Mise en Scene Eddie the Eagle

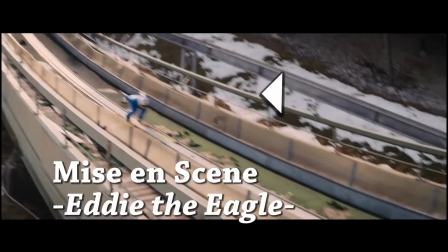as we embark on a new era for sport. It's an opportunity to discover a new kind of athlete.
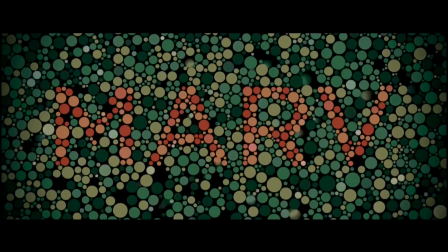Okay, hands up, that was my fault. For as long as I can remember, Champion! it has been my ambition.
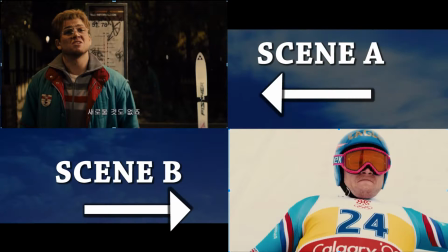Michael Eddie Edwards, aka Eddie the Eagle, who was a British skier that became the first competitor for British Olympic ski jumping since 1929.
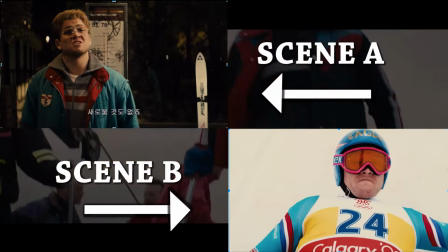In Scene A, Eddie is shown to be dominant than his surroundings. He becomes dominant by having a unique colored clothing than the background objects behind him.
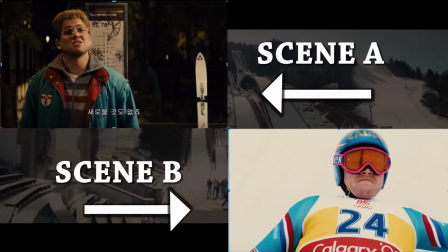In Scene B, Eddie is also emphasized to be dominant by the way his outfit is mildly different than the white background,
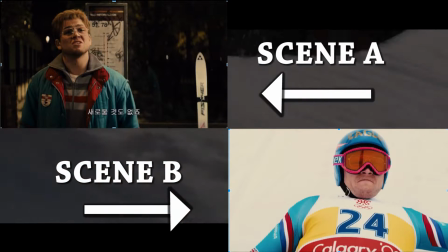as well as the increased focus of Eddie that helps him be dominant. Another analysis of each scene is different uses of lighting.
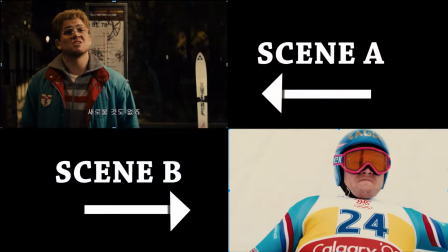Scene A uses low-key lighting, which means to feature diffuse shadows and atmospheric pools of light.
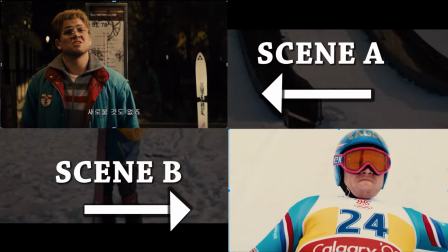This lighting key is often used in mysteries and thrillers.
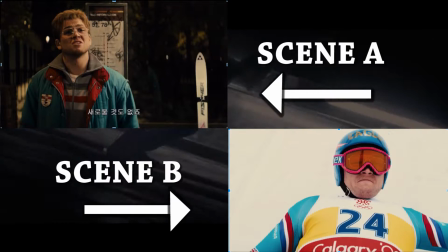The unfocused shadows occurred behind Eddie, on the other hand, were in Scene B,
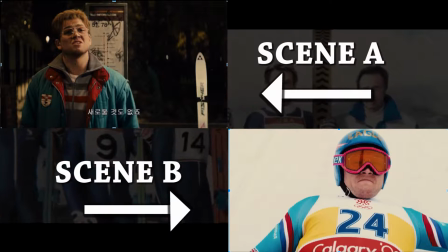which used high-key lighting, which means feature bright, even illumination, and few conspicuous shadows.
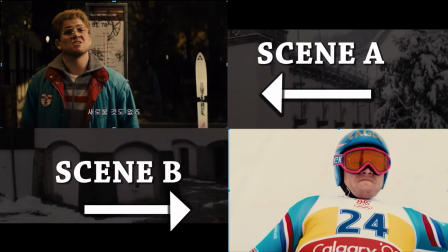This lighting key is often used in musicals and comedies. The white background is an example of bright illumination and few shadows.
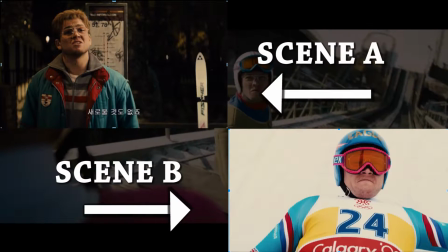The shot proxemics of Scene A are characterized as medium shots, which shows the human figure from the knees or waist up.
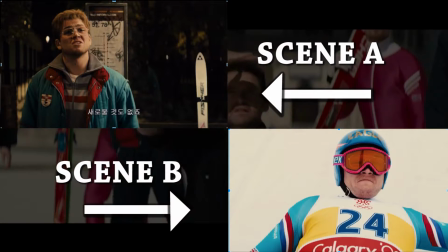In Scene B, Eddie is in a close-up shot, which concentrates on a relatively small object and shows very little, if any, local space.
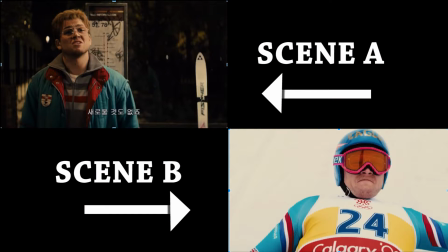Next is the camera angle of each scene. Scene A has a camera angle of high angle. This angle reduces the size of the objects photographed.
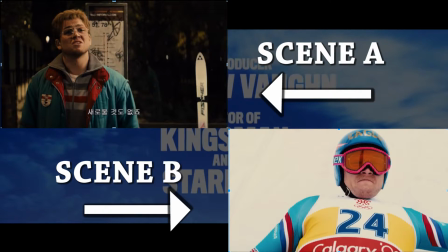A person photographed from this angle seems harmless and insignificant, but to a lesser extent than what a bird's eye view would be.
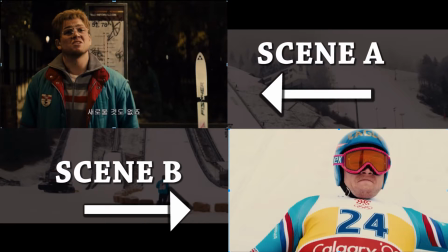At the time of the movie, Eddie was in a weak position with his father about going to learn skiing.
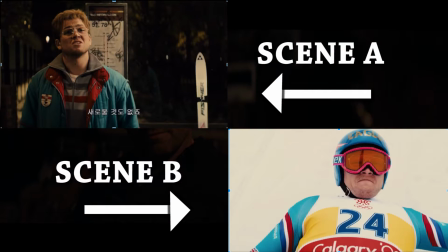Scene B, on the other hand, uses the low angle. This angle increases height and sense of versatility, heightening this importance of the object photographed.
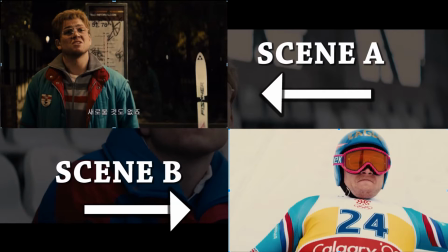A person shot from this angle is given a sense of power and respect, and during the movie, Eddie was in a position of respect,
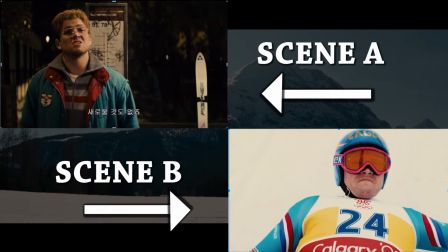so this angle is a clear example of how he was accomplishing his dream of being an Olympic ski jumper.
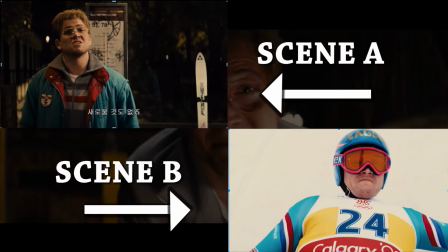There is also the dominant color. Scene A has no really dominant colors, which leads Eddie to slightly bend in with the background.
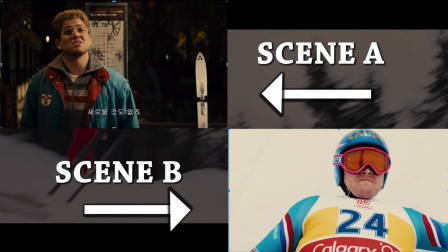Scene B, on the other hand, has a distinct color pattern since they use light blue in a composition that's mainly white.
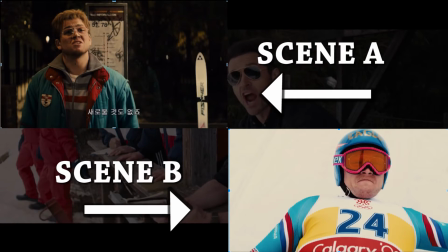There is a depth of field.
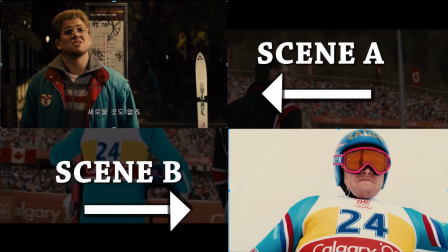Scene A displays a very little depth besides the bus stop, while Scene B has no depth, so we keep our eyes focused on Eddie flying.
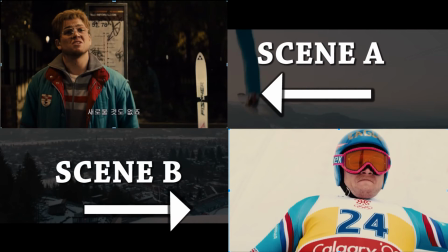Another aspect is the character placement. Scene A has Eddie on the left side of the screen, which does not signify as much importance as the middle of the screen. Scene B has Eddie taking
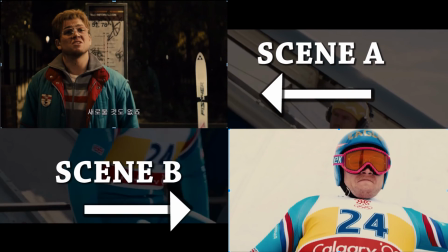up the middle and the right side of the screen. This lets Eddie grab all the attention of the audience by how much space he takes.
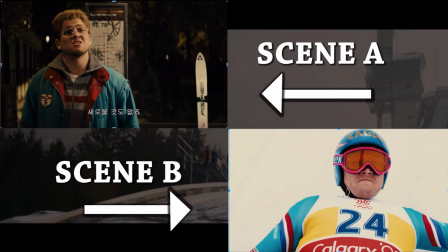Thank you.